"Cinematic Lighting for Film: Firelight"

The next technique is to have someone operate the light with a dimmer switch.
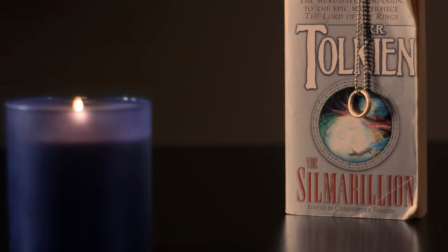(4:12)
Instead of using a looped, pre-programmed look in an LED light, you could address the problem of predictability by having someone manually flicker the light. Whether you're using Fresnels with an additional dimmer switch attached or simply a dimmable LED panel, this technique can be applied to virtually any sort of film light.
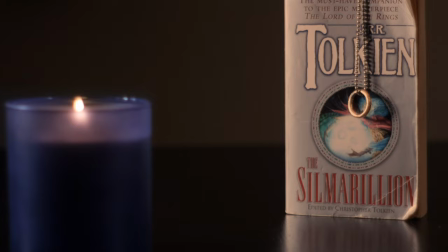(4:31)
So when could you use this, well in most scenarios it probably will work fairly well if you have enough crew to dedicate someone to operating a light while filming. Now however, as good as this technique is, there is one slight drawback. Firelight doesn't simply dim and brighten, but it moves and grows and changes constantly,
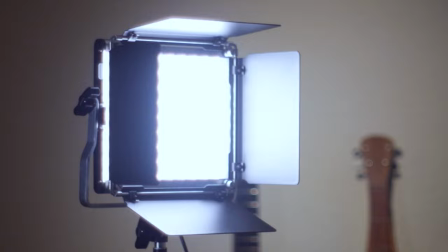(4:50)
whereas our motivated light, while successfully dimming at random, is fixed in one spot. So this brings us to the number one technique that you can use to achieve this look, which is by turning the motivated light and reflecting it back onto the subject with a moving source. So for those of you familiar with photography, you'll recognize this 5-in-1 reflector I'm using,
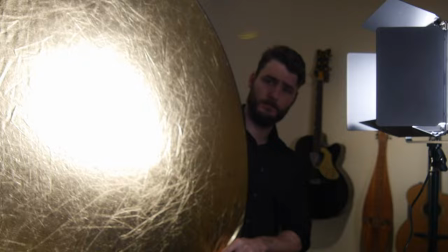(5:11)
though instead of using this to fill in shadows from sunlight, I'm going to utilize it here.
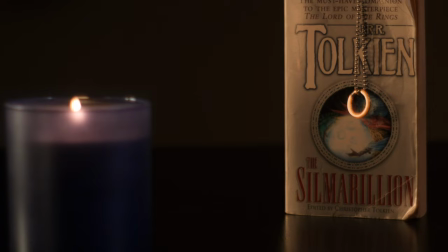(5:16)
With our motivated light hitting its gold side, I'm going to manipulate the light by moving the reflector randomly throughout filming, which can replicate the look of firelight incredibly well. The only drawback of this technique is, like the former, you will need the assistance of someone to operate during filming, but as far as the look it produces it is unmatched give these techniques a try and see what works for you
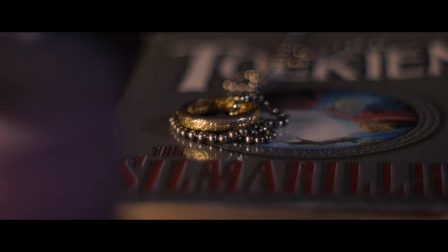(5:40)
well thank you as always for watching and if I
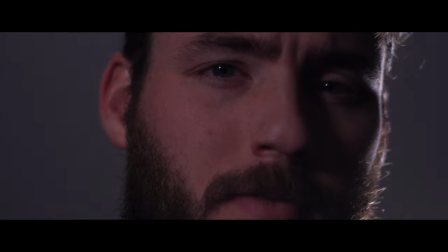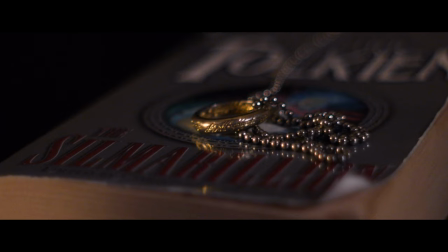bid you all a very fond farewell